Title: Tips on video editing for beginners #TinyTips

The best editing is something that nobody notices. So the proper way to do this is identify the loops.
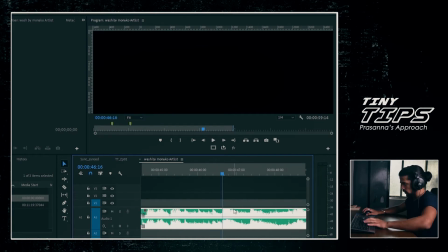(8:27)
This is the entry point of loop over here. Let's add a cut over there, and
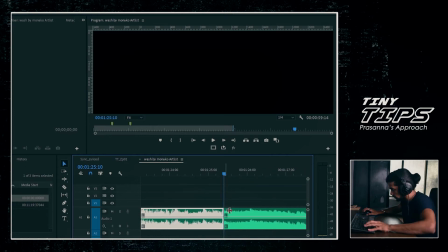(8:38)
there's starting point over here in the very end loop of the video.
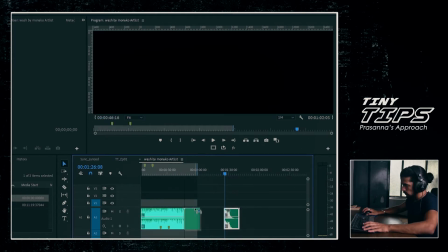(8:42)
And now when I delete all the loops in between and join these loops,
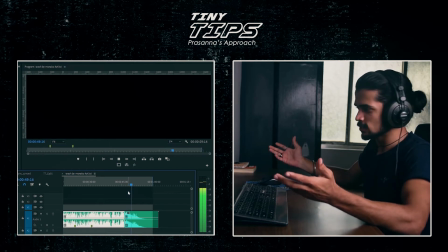(8:54)
you didn't even notice the cut.
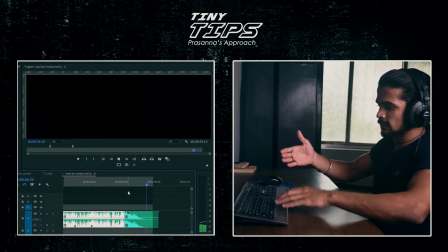(8:59)
And that's how the actual music ends, and that's how it should always end. And once you know how to do that, you will be one step closer to being a professional editor than a beginner editor. Okay, so my next tip is also related to the sound. Now that you know how to cut the music and how to end the music properly, you also need to know how to add life to your scene, to your edit, like having foley sounds and sound effects. Because having these sounds in your edit, it makes it feel more alive. The audience don't just feel like it's watching the video, it feels like they are in the scene or they are in the video itself. So Foley sound is a sound of an action that is happening in the scene. Let's say your video has a scene where someone is walking, so you need to have the sound of the footsteps. If you're on a waterfall, you need to hear the waterfall. If the scene is that you're on a mountain, you need to hear the wind sound. If you're on the ocean, you need to hear the wave sound or the seagulls creeping in the background. And adding all these sounds with sound effects like swooshes or the hits or the reverbs, all these sounds create drama in your scenes, which enhances your scene or your edit on next level. To show you an example, let's get into the Premiere Pro so I can show you an example of sound design that I did for my latest vlog that I uploaded, the monsoon vlog. That way you can understand more clearly what I'm trying to say. Okay, so this is the timeline of my vlog.
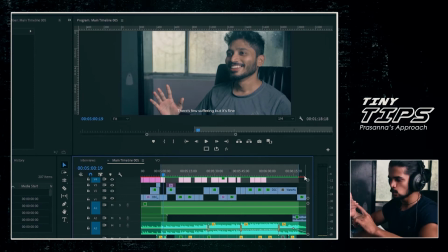(10:24)
Let's just watch the scene first with the music and the sound effects.
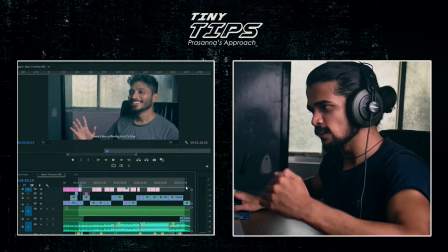(10:27)
After that, we'll just watch it with single tracks, one with the music and one only with the sound effect, to see the difference and know the importance of sound in your edit.
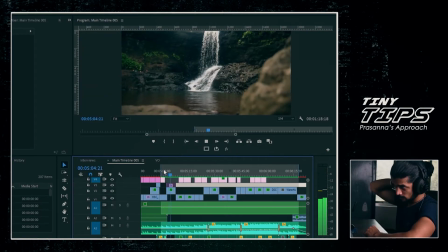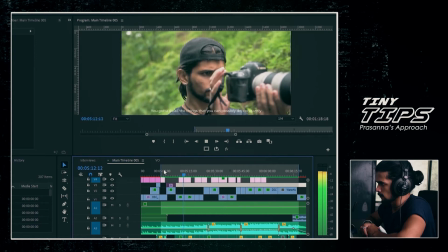(10:44) If you really want something so bad, you gotta do all the things that you can possibly do constantly.
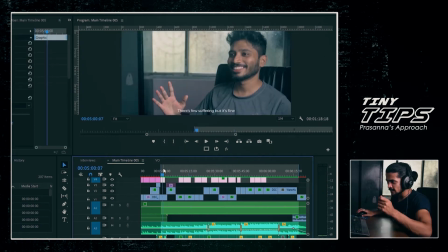(10:51)
I don't know if you have noticed anything, but let's just make it so obvious. I'll just mute my voiceover and my music and let's just hear it with the sound effect.
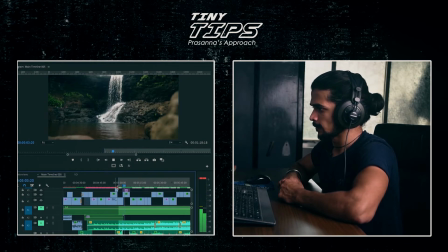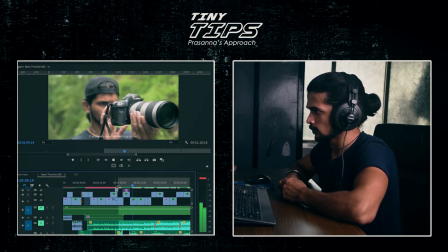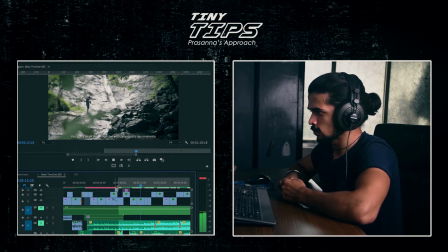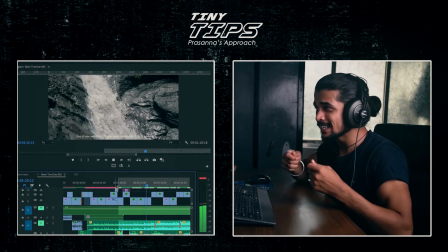(11:20)
You see, you feel like you are in that spot.
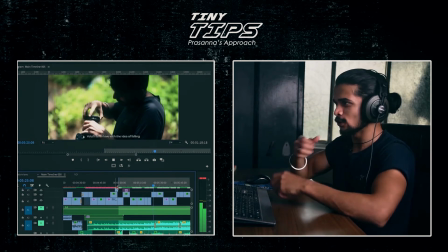(11:23)
You are standing in front of the waterfall or somewhere surrounded with waterfall because of that sound.
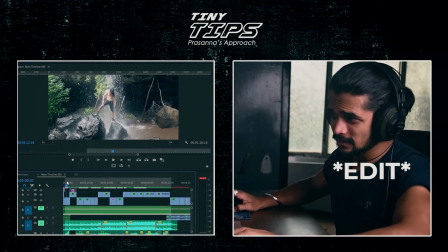(11:29)
If you see this track just with the music,
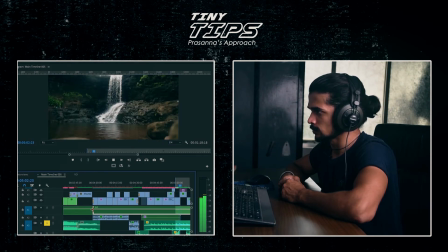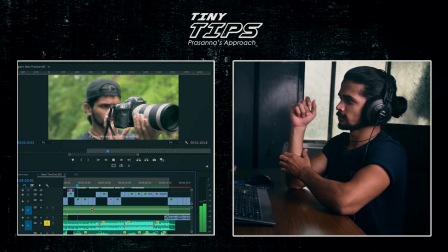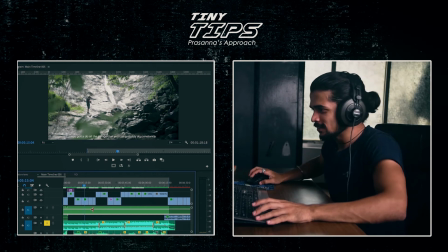(11:48)
see, it feels good, but it does not makes you feel anything. It's just seeing and this nice visuals, but the emotion is not there. That's my main motive whenever I make any vlog or make any video. I don't just want to entertain you guys. I want to create an emotion while you're watching my videos. Okay, so the next step is very basic one, but it's really important, is that create a structure first and then go into improvising the scenes. So let's say you want to make a vlog about your travel trip.